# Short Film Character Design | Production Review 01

Hey, I'm Alec Miller, founder of Rose and Rogues, and this is Rob Norman, our producer. Say hi, Rob. Hey, how's it going? And we're announcing the title to our short film, Tycho Decay.
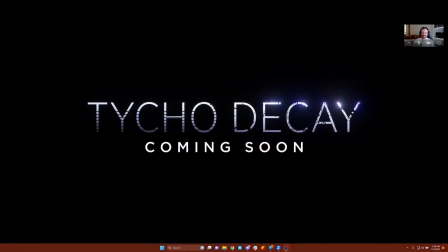10s
And I'm going to minimize this. And here it is. This is our title. And what this is going to be is the first dev blog in a series of dev blogs talking about the short. And I wanted to make this because originally the plan was, let's do a full, as we're building it, lesson on how to build a digital short film. And that was going well, but it took a lot of time. So we already have the first one up. You may have seen it, probably not. I think 100, maybe 200 people have watched it. But it's the goal was to have this really in-depth, high production value edit. But then what I realized very quickly is that was taking time away from actually just building the film itself. So what we're going to do now is show you different parts of the film, introduce you to each section week by week, update you on how it's progressing, and then what we're going to do is as afterwards do the more in-depth view, and it's going to be a comprehensive course of from conception, script writing, all the way through to producing your own digital short film. But that's better for us to do once we're done with this rather than while we're building it, because you're kind of flying the plane as you assemble it. So today what I want to do is announce the name and then show off our main character, Anne.
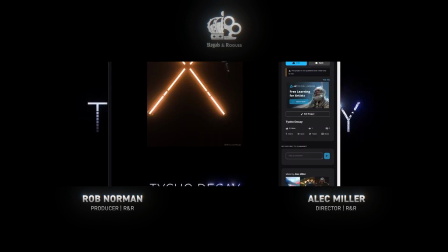92s
So here we go.
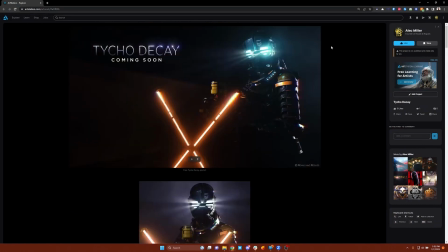93s
And what's cool is as soon as this video is live, you guys are going to be able to get all this on ArtStation for free.
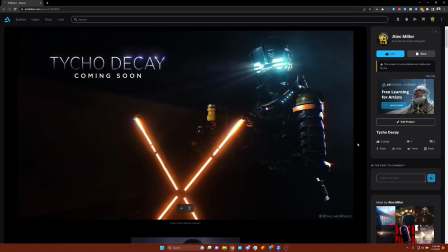101s
So you can look through all this, you can download the wallpapers, and those will be yours to have. So yeah, the originally what started as a Dead Space fan film has kind of evolved into its own unique IP.
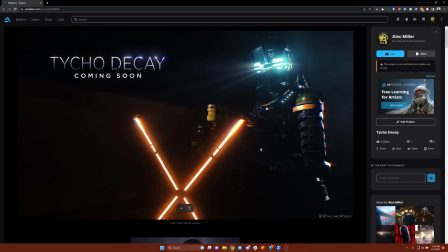117s
It's obviously still has many touches, and as you can tell, Anne's whole armor design is obviously inspired by Isaac Clarke from the Dead Space series, but you'll notice some tweaks to her as well,
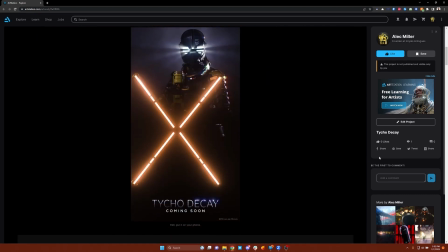130s
some differences with her character.
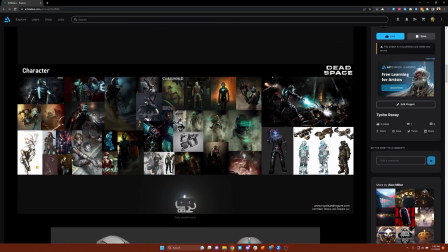133s
So obviously we started Dead Space inspired, looking at different what would it be like to have a female kind of main character, as well as what it would be like if she was a security officer,
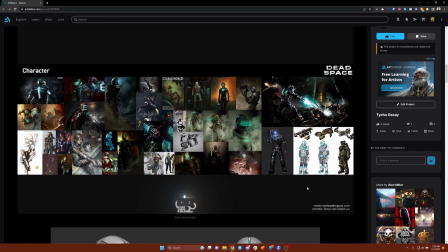147s
a little more lightweight, and more in a jungle setting, which is where this whole thing takes place, is on a cracked planet, but a jungle planet.
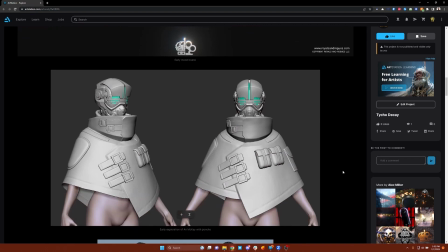156s
And as we kind of went through, originally we had this idea for Anne to wear a poncho, right?
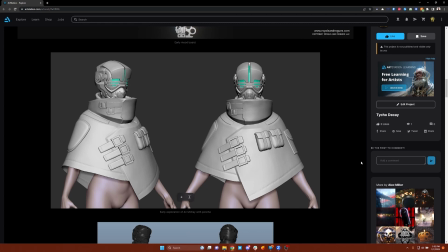164s
It's wet, it's rainy everywhere, she should have a poncho. And so we were kind of experimenting with that stuff. But then what I realized really quickly was, if you had a poncho, you're not gonna be able to see her at all. You won't be able to see the armor or any of the design.
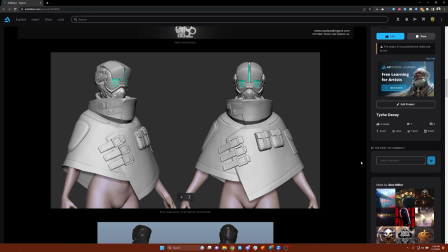177s
And even if we made it transparent or translucent, it would be all fogged up.
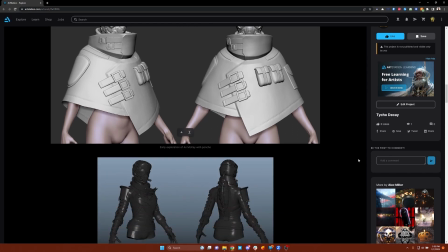184s
And so we kind of scrapped that idea and moved on to more of a traditional,
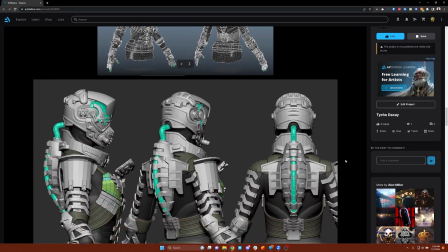191s
very Dead Spacey look. There's a couple fun features.
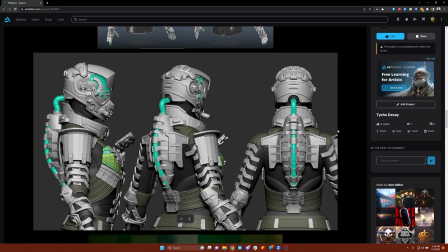196s
It's obviously more lightweight. The whole point is should be more mobile, and not so clunky as Isaac. Isaac's very slow. He's an engineer. He's got a blast shield. This is more streamlined and mobile.
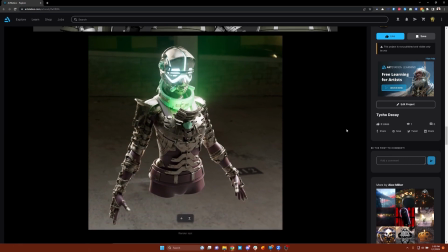211s
And one of the other things I really liked about this design is when we went to the material research phase.
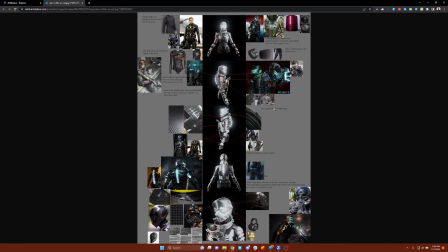217s
So in this phase, what we did is started looking at various lightweight materials,
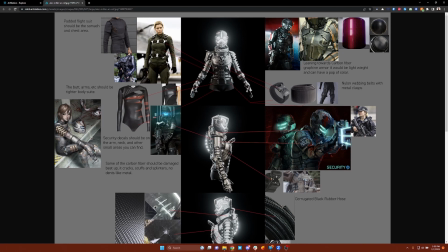222s
and we found some flight suit inspired stuff, but also a lot of carbon fiber. And here you can start seeing more of the inspiration from other areas where we get some Mass Effect inspiration,
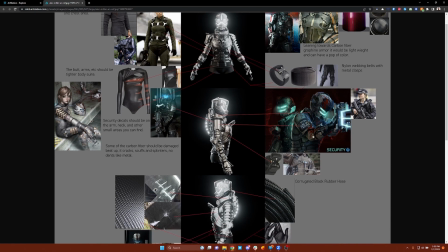234s
obviously the future later games, and coming up with some of the security/police look.
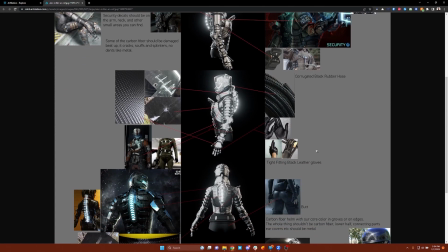241s
And then a lot of this is going to be based on kind of carbon fiber /
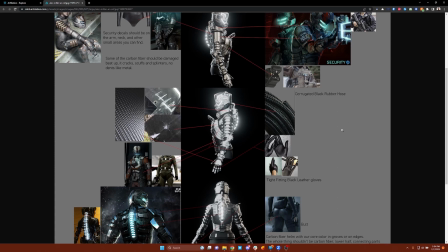247s
graphene, which is graphene's this future armor tech that's being worked on right now, and it's really, really lightweight but super, super durable.
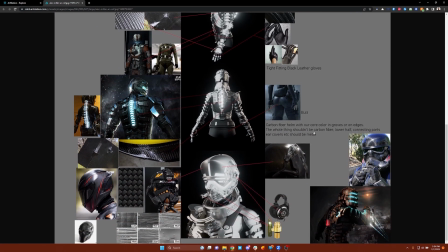257s
And so that was the whole idea, and you can kind of see the reference for each part of this really coming together.
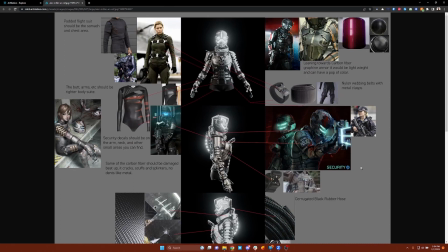265s
And so what's cool about this too is, I think you guys can kind of see how this is going to come together, right?
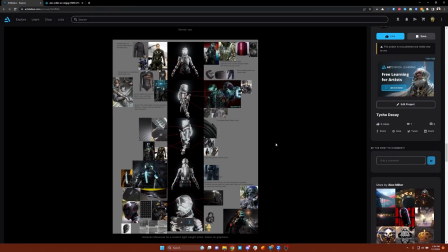276s
How you could do this yourself for your short films. And again, we're going to walk through this more in depth, but for now, this is Anne.
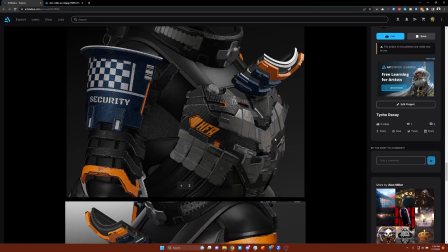284s
And so a lot of these textures are lightweight, they're easy to move in, but it gives her a bit of differentiation.
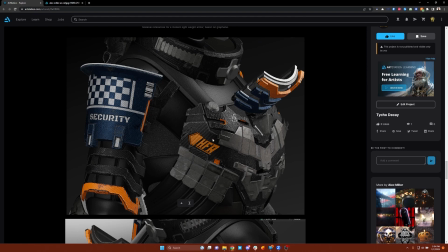289s
And then Sam, our texture artist for this and our hard surface artist for the line gun itself, actually,
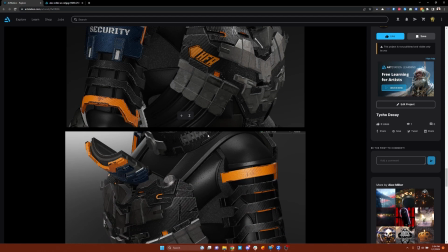297s
our version of the line gun, he came up with this cool idea of having some accent color.
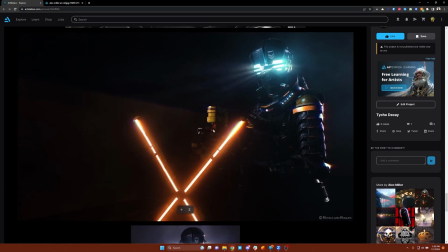302s
And then especially if you look down here, notice on her hands. So she has some accent colors on her fingers.
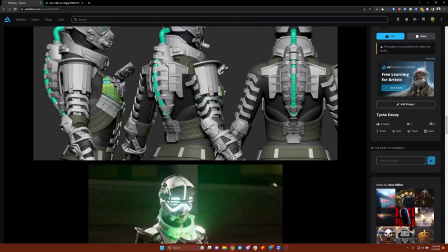310s
And what's cool about those is it lets her like kind of motion.
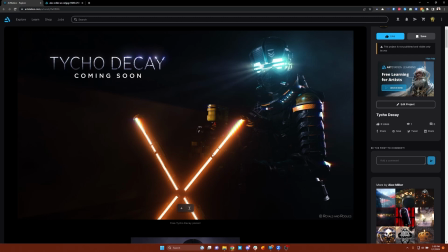316s
You could motion and show. She can point at things if you're like in a group setting and you're running someplace. Having the fingers be a different color was a cool touch because it meant that Anne would be able to.
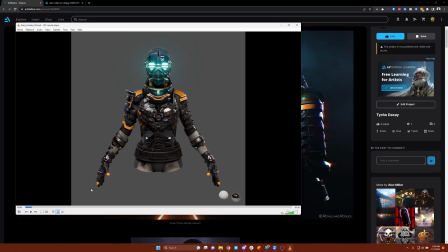333s
I'm gonna bring up another image so we can see this better. That she'll be able to point and direct people, right? And if you need to get someone's attention and you need to know which way you're going, that's something that's going to stand out. So here she is fully lit. I don't think I've shown this off yet publicly either.
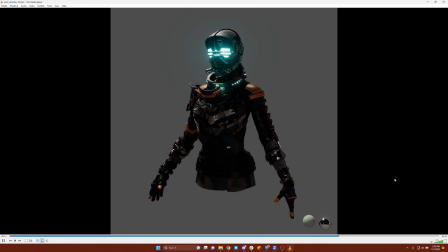352s
But you can see all the detail we got in there. Here she is.
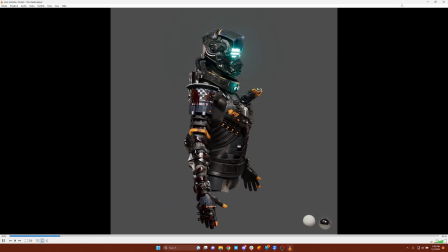357s
Now she doesn't have any legs. And Rob, that's an interesting ableist, discussion. man. That's ableist. That is true. I'm so unprofessional. I was going to derail the entire thing. It was like, no poncho, it's because you're racist. Oh, no. Now I'm racist and ableist in one episode. I mean, well. Great. The shoe fits. If the shoe fits. Yeah. No, so, yeah, the leg thing was real fun. We actually had... we're still working with Lucent Studios on that. And... Because now, what exactly was it? It was that the texture wasn't the same? Well, what happened essentially is I thought I was being smart early on in this project. So this is a lesson for all you short film makers out there to learn. I thought I was being smart, and I was like, oh, we don't have a shot in our storyboards of her below the waist. We only see Anne ever waist up. So rather than paying an extra whatever, $1,000, $2,000 to my modeler and then telling him, hey, let's... make a full character. I was like, hey, don't worry about the legs. We're just going to be fast and loose. And this whole project was supposed to be a lot faster. We're 3 years in now, and it was supposed to be like, 1 year we were just kicking around the idea and trying to get the story and the storyboards together. And then like year 2 was going to be like, yeah, we just produced this thing in like 4 months and it's out. And it's ended up obviously growing to a bigger portion. And then once we started seeing it really like, how cool some of the designs looked, especially like once the line gun was done. I think that's the first thing we finished. I was like, the quality of this thing is so high and it looks so cool. And that video's up too, by the way, on our website is the line gun like turntable, essentially look test. Mm-hmm. It looks so good. I was like, everything has to be this quality. Like everything has to be this good looking. So then I was like, well, we'll spend more money on the design and making it look good, but then we'll save money by cutting her legs off. Yeah. So, I mean, I think there's a term for that. I think they call it scope creep. Yeah. But yeah, so you scope creeped it out. But then to remove some of that scope creep, like, what if we just don't do legs? And what if we just...